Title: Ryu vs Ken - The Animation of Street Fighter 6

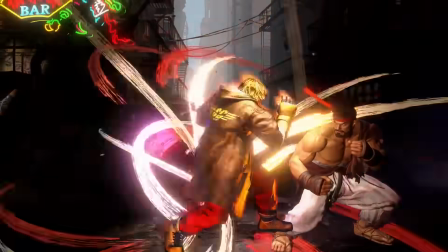Animation plays a big role in how fighting game characters feel to play. So how does a franchise over 3 decades old evolve its characters through animation?
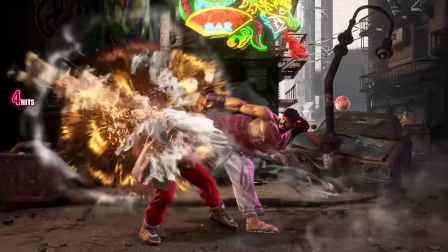One of the best examples of this is the iconic Street Fighter duo, Ryu and Ken.
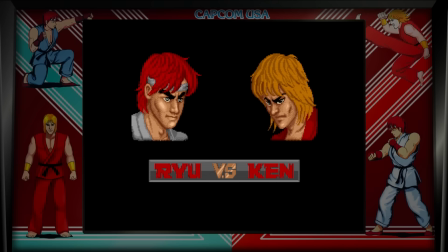Two sides of the same coin, they originally appeared in the first iteration of Street Fighter as almost identical characters,
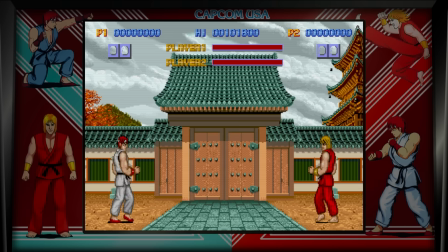sharing the same moves and sprite work as a smart way to get more mileage out of that early development.
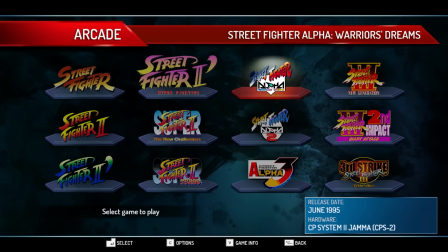Over the years and across many fighting game titles, the two slowly began to develop their own unique moves and animations.
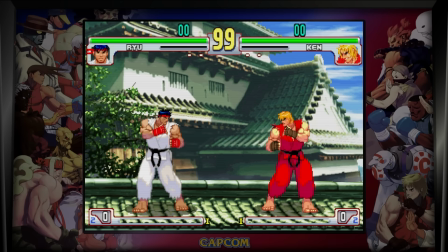These changes help define not only their playstyles, but their character, who they are, and how they fight.
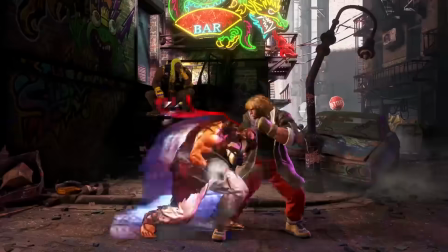In Capcom's latest entry, Street Fighter 6, Ryu and Ken are the most distinct they've ever been, and in this video, we'll break down how the animation helps to convey those differences.
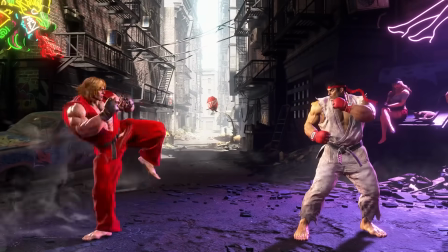In Street Fighter 6, all characters have their own unique moves called special moves.
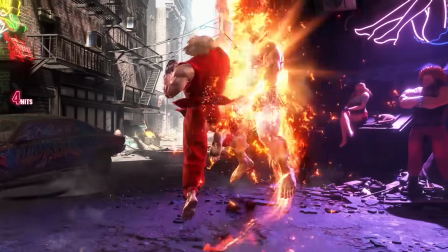These moves would be easier to go over as they can be visually completely different, but for the sake of getting into the animation details in the game, we'll only be going over the 6 normal attacks,
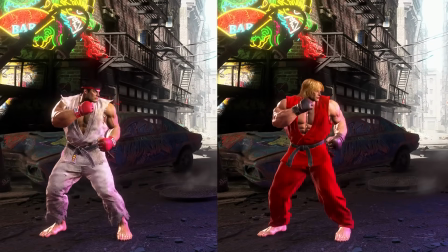or normals, in the game. Light punch, medium punch, heavy punch, light kick, medium kick, and heavy kick.
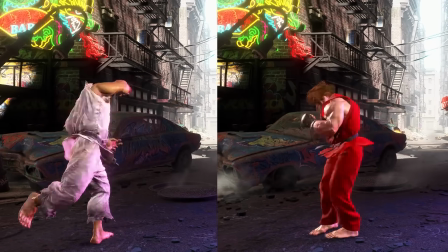All characters in the game have these 6 attacks, so it's a good place to see what subtle differences the animators made to make these moves feel unique within the exact same context.
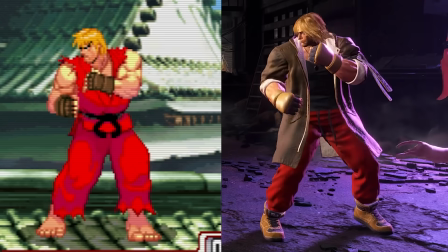Another obvious change in this version of Street Fighter is their outfits. Ken is trading in his gi for a jacket, and Ryu is donning a fancy new robe on top of his gi.
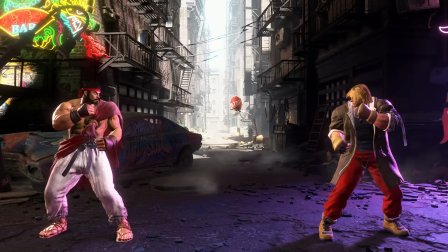These outfits help their silhouettes feel distinct even at idle.
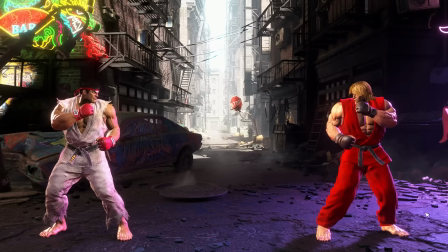Again, however, for the sake of this video, we're going to keep them in their classic outfits to try and keep them as close as possible to each other, and really dig into the animation details themselves.
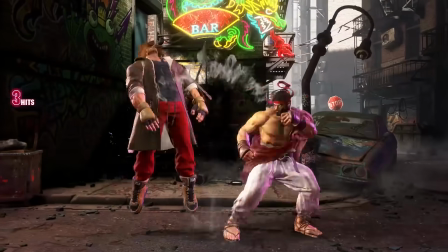As we go through these attacks, keep these metaphors in mind for each character. Ryu is like a very deeply rooted tree.
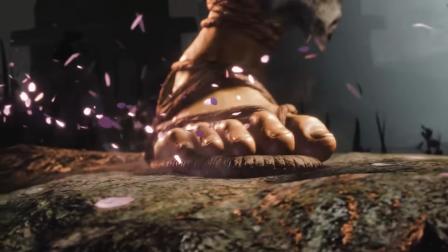He's strong, sturdy, and very hard to move. Ken is like a runaway freight train.
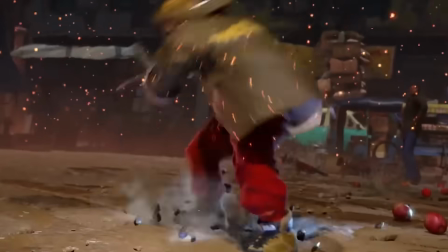He's powerful, but in a very forward momentum kind of way. These two concepts will come up a lot as we dig into this.
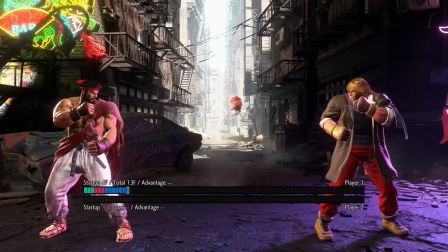A quick note on terminology, most fighting games have 3 stages to their attacks: their startup frames, their active frames, and their recovery frames.
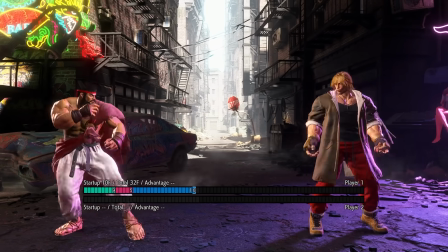Different moves will allocate different amounts of frames to each of these 3 sections to give the attacks a different feeling and use in combat.
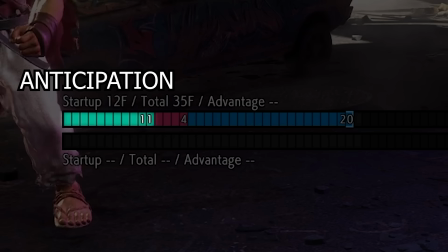For animation purposes, I'll refer to these stages as anticipation, contact, and follow-through or recovery.
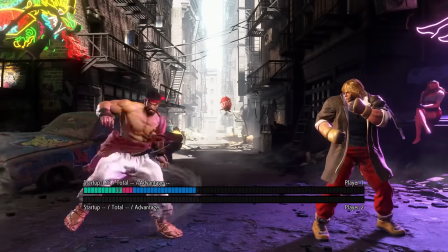There are details packed into all 3 stages of the attack, so it's good to know how they differ. With all that out of the way, let's get into how the animation conveys character in Street Fighter 6.
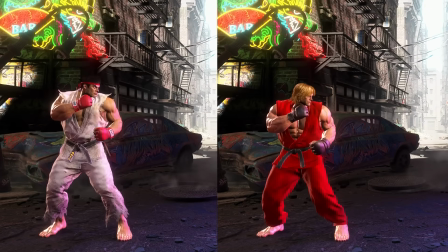Standing light punch. The first frame of an animation can really tell us a lot about where it's going and what type of attack it is.
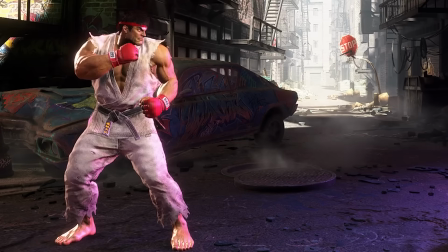For Ryu, on his first frame, his hips start to rotate backwards. This helps indicate that he's going to reach with his upper body, but his lower body is going to try and stay where it is.
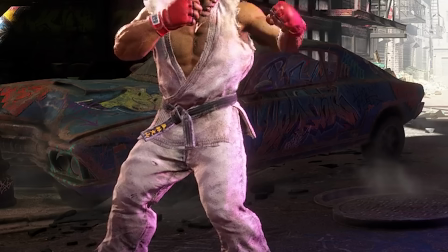Pointing his hips back is almost like pointing a part of his body back to where it eventually wants to go.
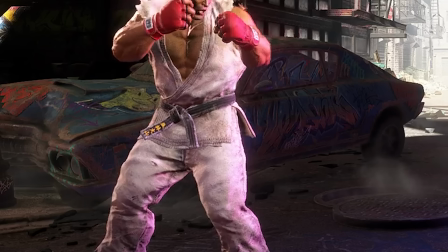In the recovery of the animation, you can see Ryu's hips rotating back to idle as he returns.
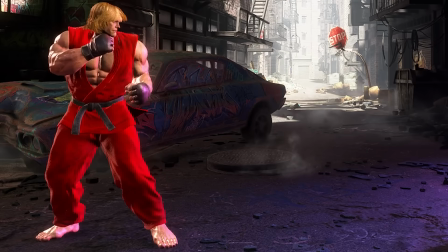Ken on this same start frame is only moving forward, and his hips don't have a lot of rotation in them on the way back at all.
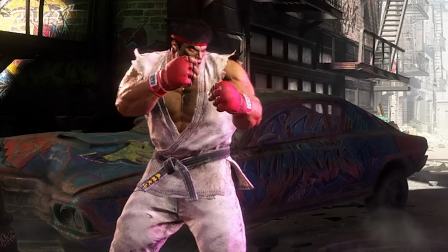Another thing that Ryu does right away is bring up his offhand to protect his face. Ken isn't quite as careful and is actually pulling his offhand away from his face at the same time.
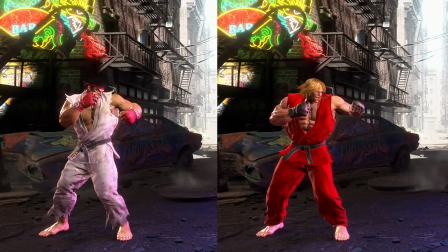Ryu also has that one extra frame of keeping his attacking arm close to his body before snapping the punch out, with Ken's being more direct of an in-between.
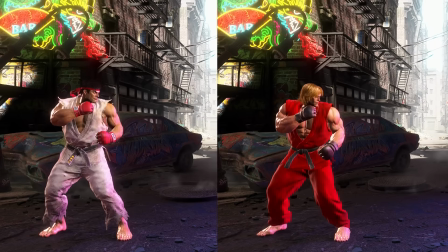These little things show Ryu being a bit more trained in practice, and Ken is a little bit more aggressive.
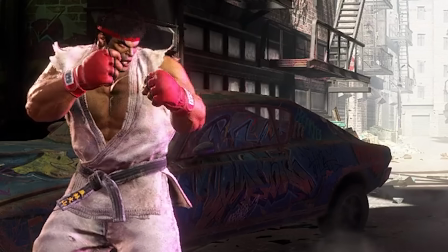In that same vein, during the recovery, Ryu quickly brings his fist back to protect his face, whereas Ken has a much more linear drop back down.
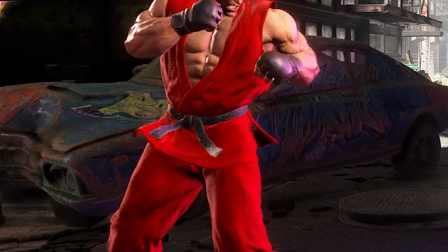Ken also is in a slow but continual move forward throughout the whole punch, even into some of the recovery when he should be going back to idle, emphasizing his forward momentum on the move.
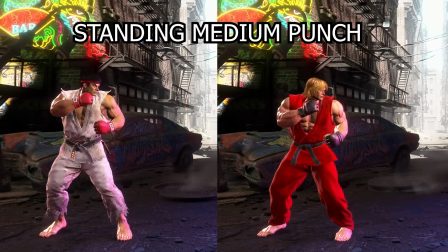Standing medium punch. Once again, the first frame of the animation tells us a lot here.
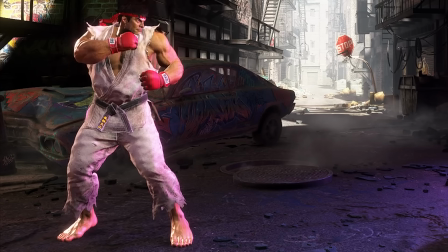Ryu stays pretty stable, his feet are firmly planted, and his upper body doesn't have a ton of movement.
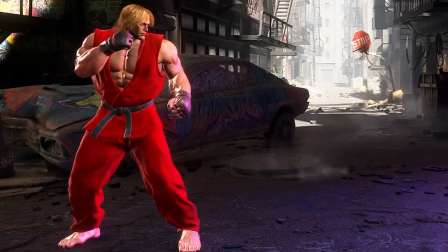Ken, on the other hand, has a big jump in his first frame. His weight drops, his leg completely moves, and his arms widen. He's going full force for this punch. Such a big change in the first frame shows us how big of a move he's about to do.
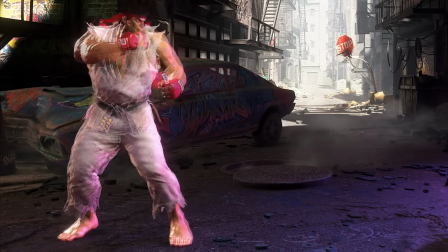Ryu is fairly close to his idle pose, and his silhouette is tight and compact.
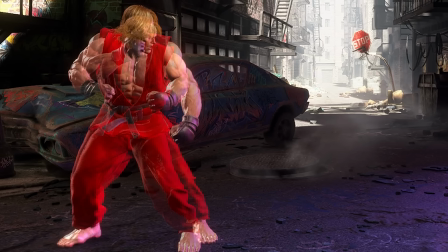Ken is big and broad, and all of his limbs are in motion, with his arms being very wide and his knees pointing forward.